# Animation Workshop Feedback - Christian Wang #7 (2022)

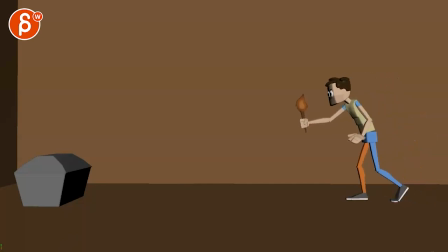3s
All right, so let's watch this in full here. There's no sound, but awesome animation.
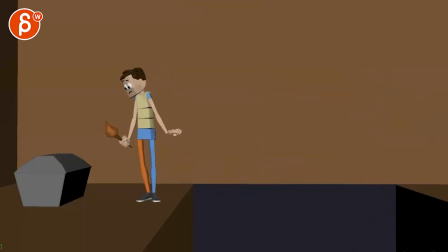12s
Love that he then runs in an arc. All right, even that thing closes. Shaboom.
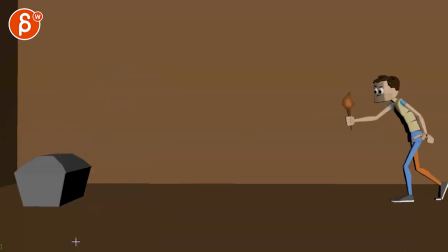28s
Okay, I think that's all very cool.
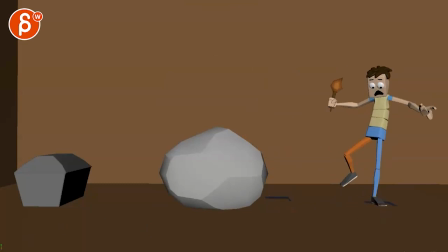35s
The only thing when I was watching it for the first time, I kind of missed these type of things. Everything else is very clear.
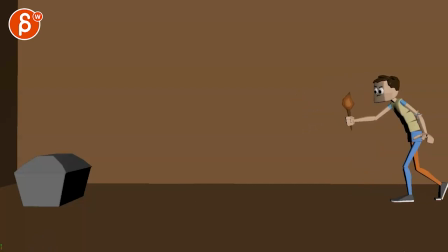47s
Yeah, I think that totally works. It's because I was pickily thinking, what if that's a word, pickily? The arm was out here for clean silhouette, but then we also have a color silhouette. Maybe that index is right there forming a tangent, but it's at the very beginning. It doesn't matter. It's the 6 to 8 frames.
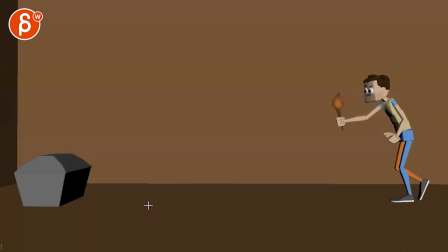63s
You know, we don't really register that much, so by the time we see it around here, I think that should be totally fine. Because this totally registers as a sneak, carefully watching.
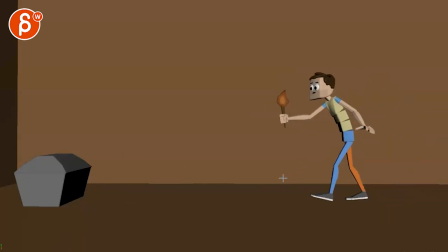80s
The only thing I would say, this is a question for you, I don't see this in the email, in terms of how you're gonna light this. Because my thing is, he's already, if I switch tools here, he's already fairly looking this way, almost kind of looking there, right?
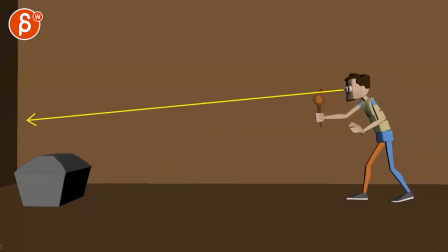97s
And then he kind of looks away, but it's still very much in front of him. And then he has a look, but then that look is really high.
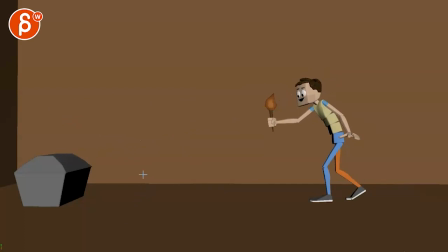110s
And then he realizes that. Now, this might be also super picky, but that's my only question then. Are you going to have something where, let's imagine this is illuminating stuff. But even then, that illumination, you know, will go maybe this far.
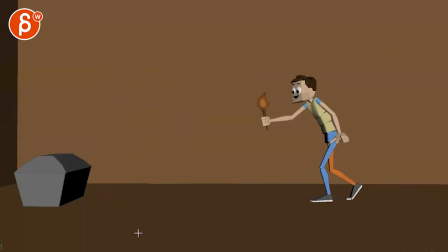129s
It needs to be something where, if you're going to light this, again, this is extremely subjective, but I might as well think out loud here and tell you what I'm thinking. So when you do this, that if you had light, you know, and then you have maybe other things in here, and then they would cast some shadows, and but then this would have maybe
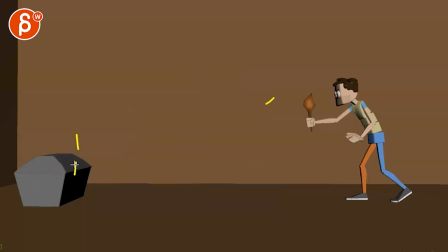149s
something, I don't know if it has diamonds on it or something metally, so that there's suddenly like a cling, like a shine because of this. And that's when he goes, oh. But then the thing is, I'm looking at this. He's looking around. Clearly, he should be seeing this. Then he has that reaction.
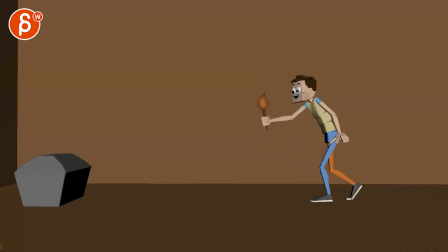168s
Oh. And I'm so invested in him looking and expecting something along these lines, right?
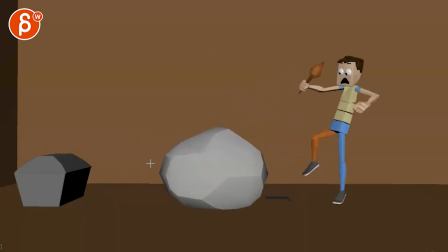176s
Around here, something here. That now he goes, oh. And by the time I'm going, why did he stop?
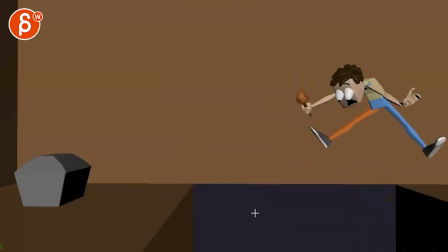182s
Always looking down. Click. And this fell. Like, what?
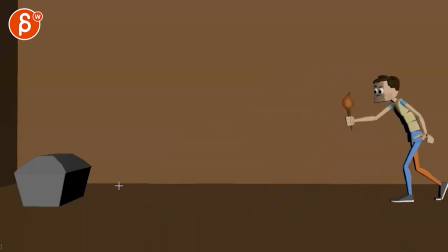188s
And then I'm seeing this. So this might also just be old man JD not understanding things, which in a way it's great. It's a great audience. If I don't get it, then, and you make it clear, then it's clear for everybody.
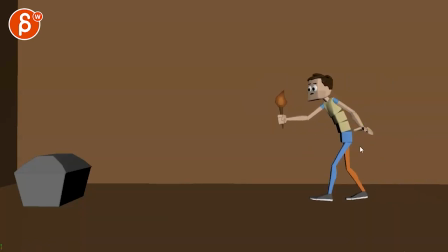201s
Just imagine I'm the worst audience. I would still probably bring this arm out a little bit so we're not too close for tangents or just kind of negative space there. Even here, even that's not too bad. It doesn't have to be always super clean in front of it because now you're kind of avoiding the twinny aspect, but I think it could be cool if you would do
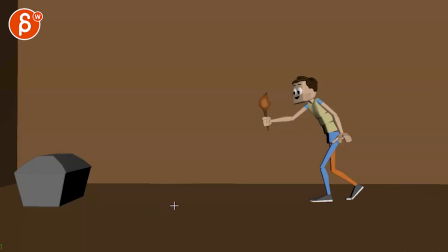221s
like a moment of pause instead of and keep walking. It's almost like, oh, a little bit of pause and then a step, but then you would have something bigger.
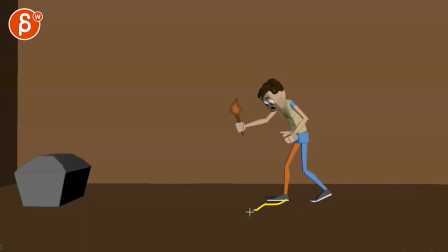238s
Maybe this platform is bigger or it breaks, like something that we really understand. Oh, because right now that's the only kind of visual thing that we have in terms of something happened. So I would just make that event bigger.
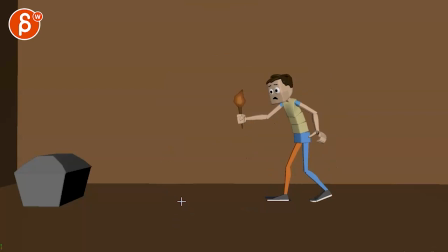253s
And then he realizes, like, I mean, worst case scenario. I know this is a cool surprise. Worst case, you start having little crumbs and dust and stuff coming down, which could fall down on this and start some sick little sparks.
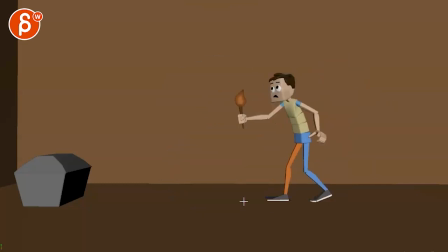269s
And he goes, what? But that's totally optional. My main thing would be, I think I would give this a moment of, oh. And even if it's like 5 frames, oh, step, clung, and make that a bigger deal.
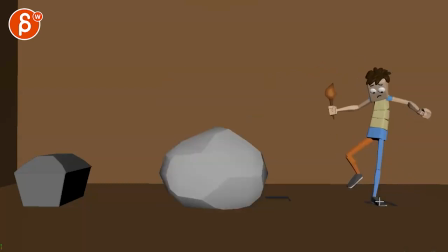282s
Then, and then here, I would do same thing, just a bit bigger. And why not? This is totally subjective, thinking out loud. What if he's doing this, and then as he's looking back, he goes, oh, before this all happened so quickly, you have a moment of clung, where
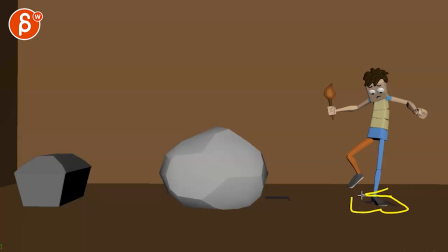304s
either this platform goes down again a bit lower, like almost down to here, so you will go this much lower, or where is the here? Okay, so we have this and this. So what if now suddenly this platform goes lower, you know what I mean,
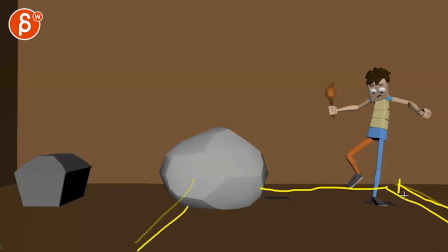320s
where we're can't see it, but you know, like it dips down that much, the whole platform, and you go, uh-oh,
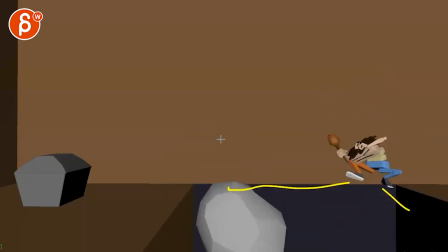326s
now something bigger is about to happen. Ka-clang, and then it falls, and then he does this.
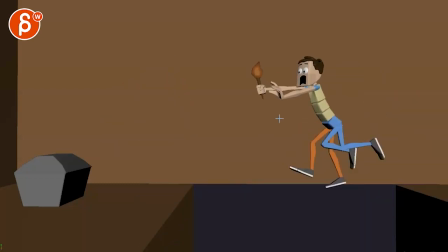331s
I do love all of this. Like animation wise, I'm not really worried about anything. You might bring this down lower again for cleaner silhouette. And I love this. I love that the speed is here in an arc.
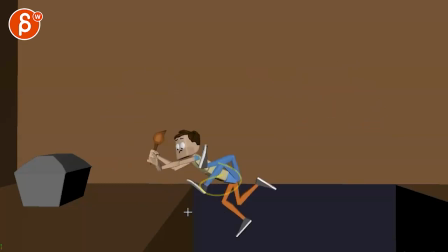346s
But you might reduce the amount of legs here. I think this is cool scramble wise. But then he's trying to get there really fast. And I think that's, to me personally, subjectively, too many legs. I would just go into like a... maybe one or two,
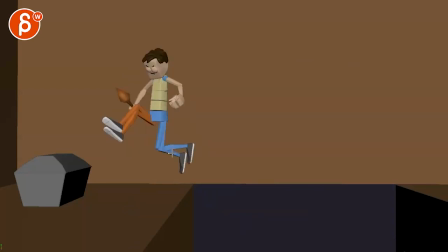365s
and maybe here, let's see, here, and then bring them back here-ish. Personally, I would take the amount here out and here. It could be one more. Then he has this. That's cool.
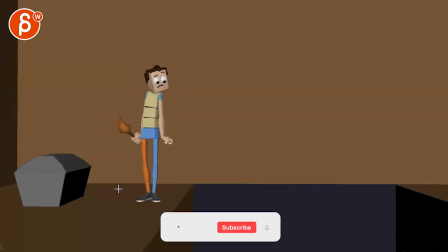378s
I love all of this here, like the bounciness and the looks, the thought process. Great, huh? Okay. Okay, let me test this. Ah, that works.
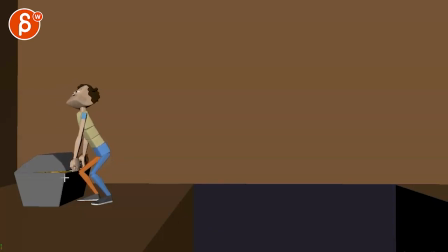389s
This feels a bit soft, how those hands transition over, all that. I wish there was a bit of a sharper move and a bit of sharper hook into. This is something that feels a bit soft there. And then I would almost go
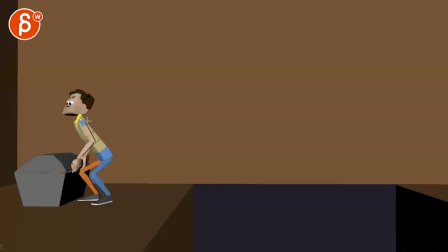406s
maybe here, less up in the shoulders, so that on here you have more. You have just more range to go. For me, this is the same as this in terms of this area.
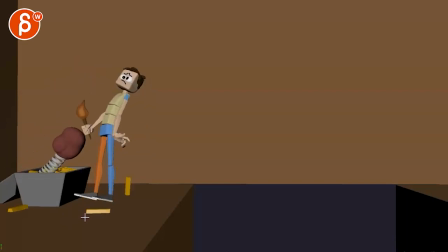419s
So a bit more contrast. Then he has that. That's cool. I love that as a surprise. I think that's great. Boom. These fall nice and heavy. There are gold bars.
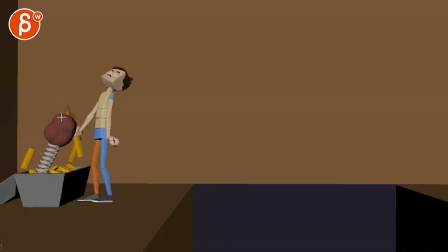432s
His impact here. You could have his eyeballs still here. And then stretch and then slap back in his face.
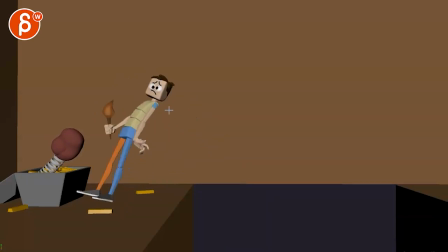446s
And then as he falls here, you might have... you're starting to, but I think here we can have them a bit higher. Really cross-eye rolling back in his head. He almost seems...
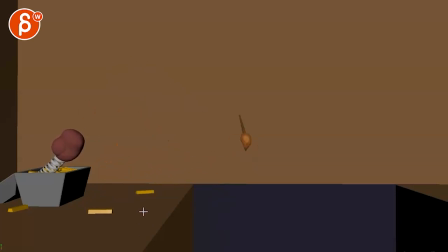459s
I still register like the full normal face until the end. Timing's great of the torch as well. Let's see. Oh, that's cool. The fingers are great. The details. Again, for here, just being picky.
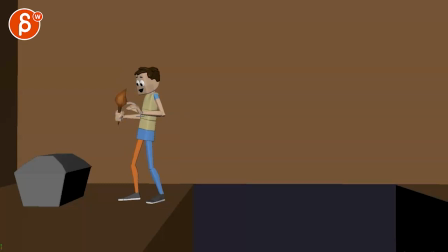475s
Little tangent there, you might as well bring that out a bit. It's not just this, like you have a tangent right there too, so it could be that lower, you know, it could be maybe it lowers to here and then here, so we have the elbow right there, and then this is clean.
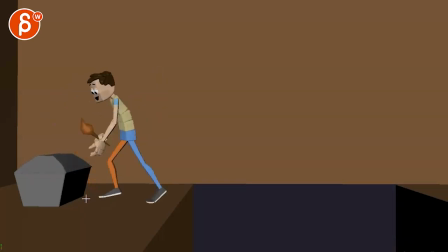493s
This, I mean, there is fire.